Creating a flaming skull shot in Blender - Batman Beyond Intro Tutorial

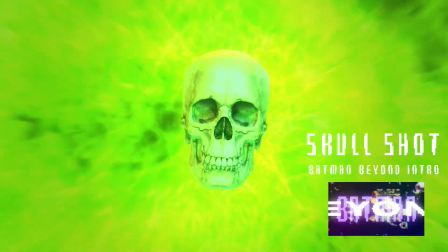Hello, it's Alden. Here's how I did the flaming skull shot in the Batman Beyond introduction.
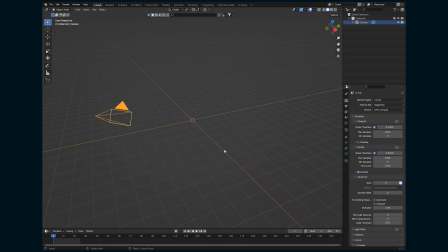I start in Blender by setting up the shot, which is just taking the camera and having it face straight down. Then I used the Blender Kit add-on, typed in skull, and searched and found a skull model.
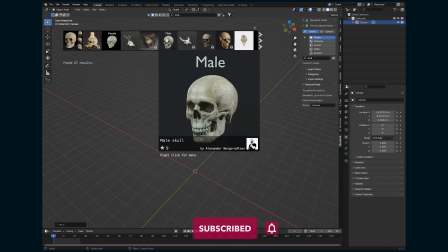And the nice thing about Blender Kit is that it's free and all of the models show up textured and ready to go,
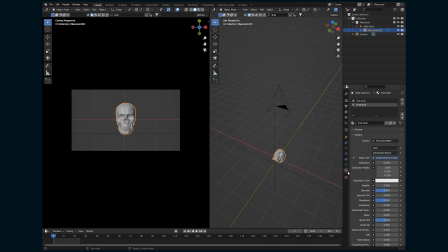and you don't need to go to a website, download something, import it. It's all just right here within Blender, which is great. And the skull texture actually looked pretty good.
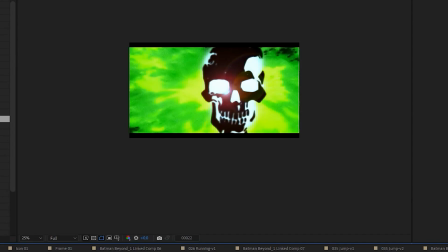So then I went and looked at the animated intro of the skull shot,
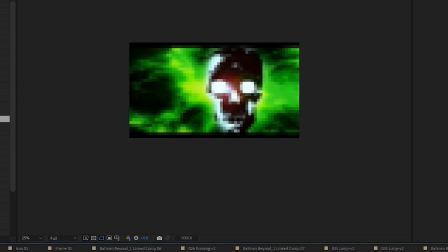and not only is there kind of this green fire behind him, but the light on his face is kind of moving around,
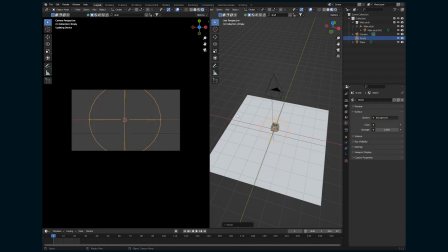or there's some type of oscillation of the skull. So to do that, I decided to add an empty and then some area lights, and I'm going to parent all of the area lights to the empty and then have it spin around so that there's kind of this spinning light effect on the skull. After that, I'm going to add the fire.
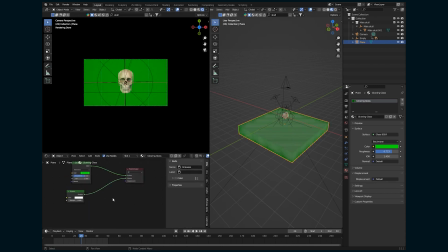I tried to really quickly add some like fog and flame simulations in Blender, and I've definitely done that before, and I think every time I need to do it, I actually have to go back and watch somebody's tutorial because step by step,
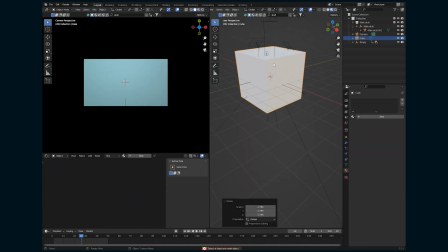I was just forgetting how to make it work, and I got a little bit annoyed,
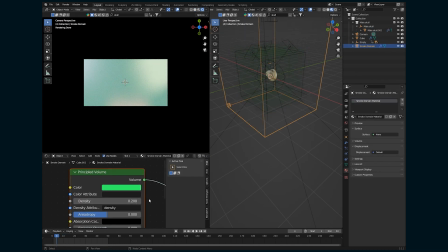so I just gave it up and decided instead to go find some footage of an explosion and bring that in as an image texture instead.
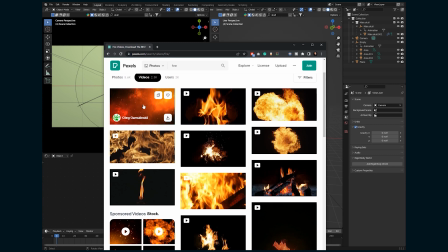So I went to pexels.com, which is a free stock footage and photo website where you can download everything royalty-free and for free. So I went and found some explosions. So I downloaded the two kind of big explosions that there were.
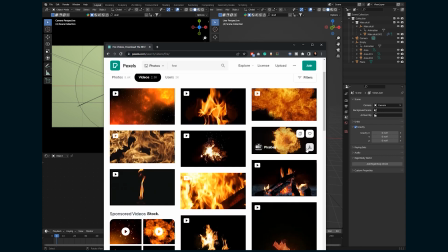The rest is sort of like fires or CG elements, which I don't really need. So I'm going to add a plane, and then in the texture here,
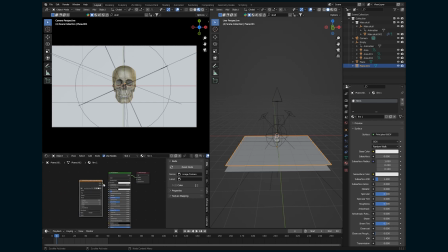I'm just going to drag and drop that video clip and put it into the base color.
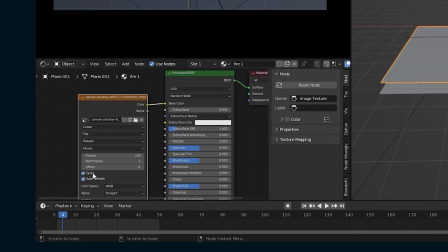I'm going to check cyclic and auto refresh, and that'll make sure that the video clip plays.
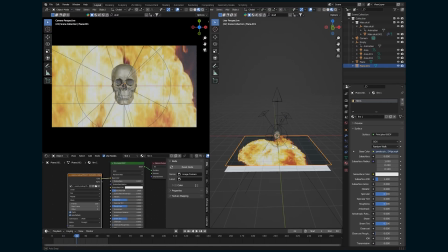And when it's done, it'll just repeat over and over again. So now I want to make the dark parts of this layer transparent. So I'm going to add a mix shader,
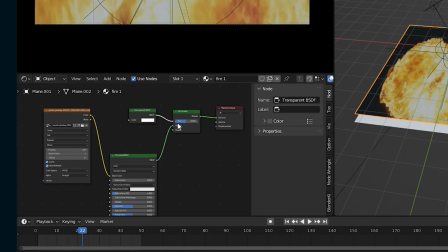add a transparent shader, and then use the color from the video clip as the factor between the two.
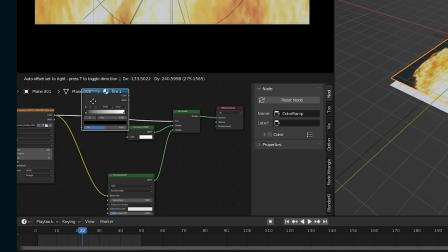Then I'm also going to add a color ramp to adjust the levels of what's transparent and what isn't.
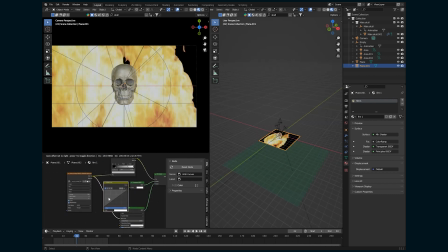Now I'm going to go and add RGB curves to the color of this flame. So I want the flame to be green, so I'm going to drop the reds and increase the greens. I'm also going to drop the blue a bit.
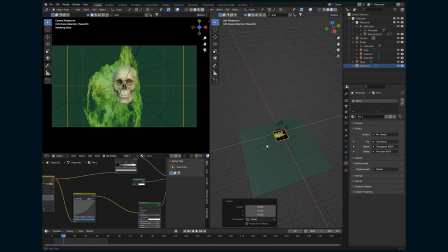When you go into the actually rendered preview mode, that flame looks a lot better, as you can see. I want a couple instances of the flame, but I also don't want them to look exactly the same. So I'm going to duplicate this plane and then also duplicate the material as well.
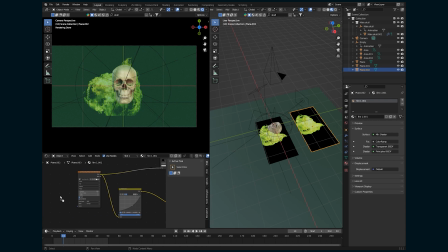And I'm going to go into the shader editor and then drop in the other video clip that I have and just swap it out. Make sure you set it to cyclic and auto refresh.
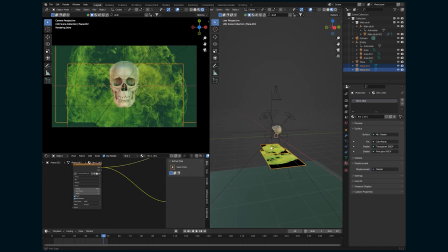Duplicate everything, scale it up some more, rotate it a bit so it's, a little bit offset.
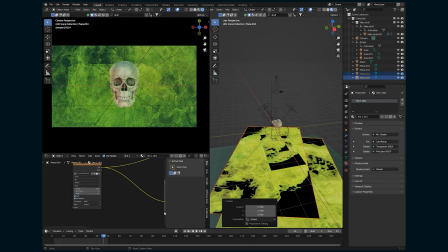And suddenly we have just layers and layers of fire here, all from a video texture.
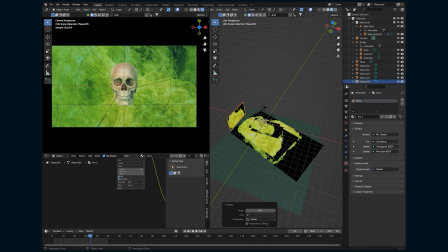I'm also going to take instances of the fire texture and kind of place them around the
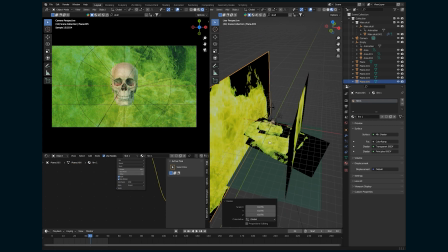skull and scale them up just to have them shine some light onto the skull itself.
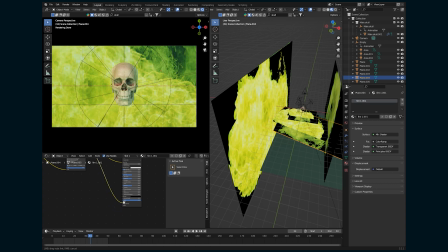And I'm going to do that by taking the color and then also bringing it into the emission space.
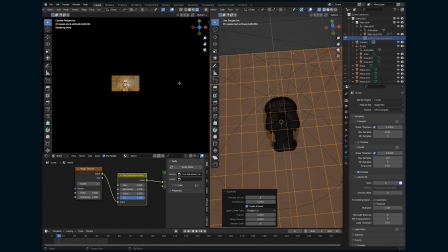Because this skull is supposed to be Derek Powers, I wanted to kind of like add another sort of like illusion to him,
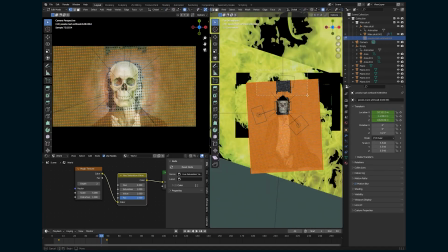and the animation sort of had the skull kind of fracturing or something, so I thought it might be kind of cool to add this image of an older man.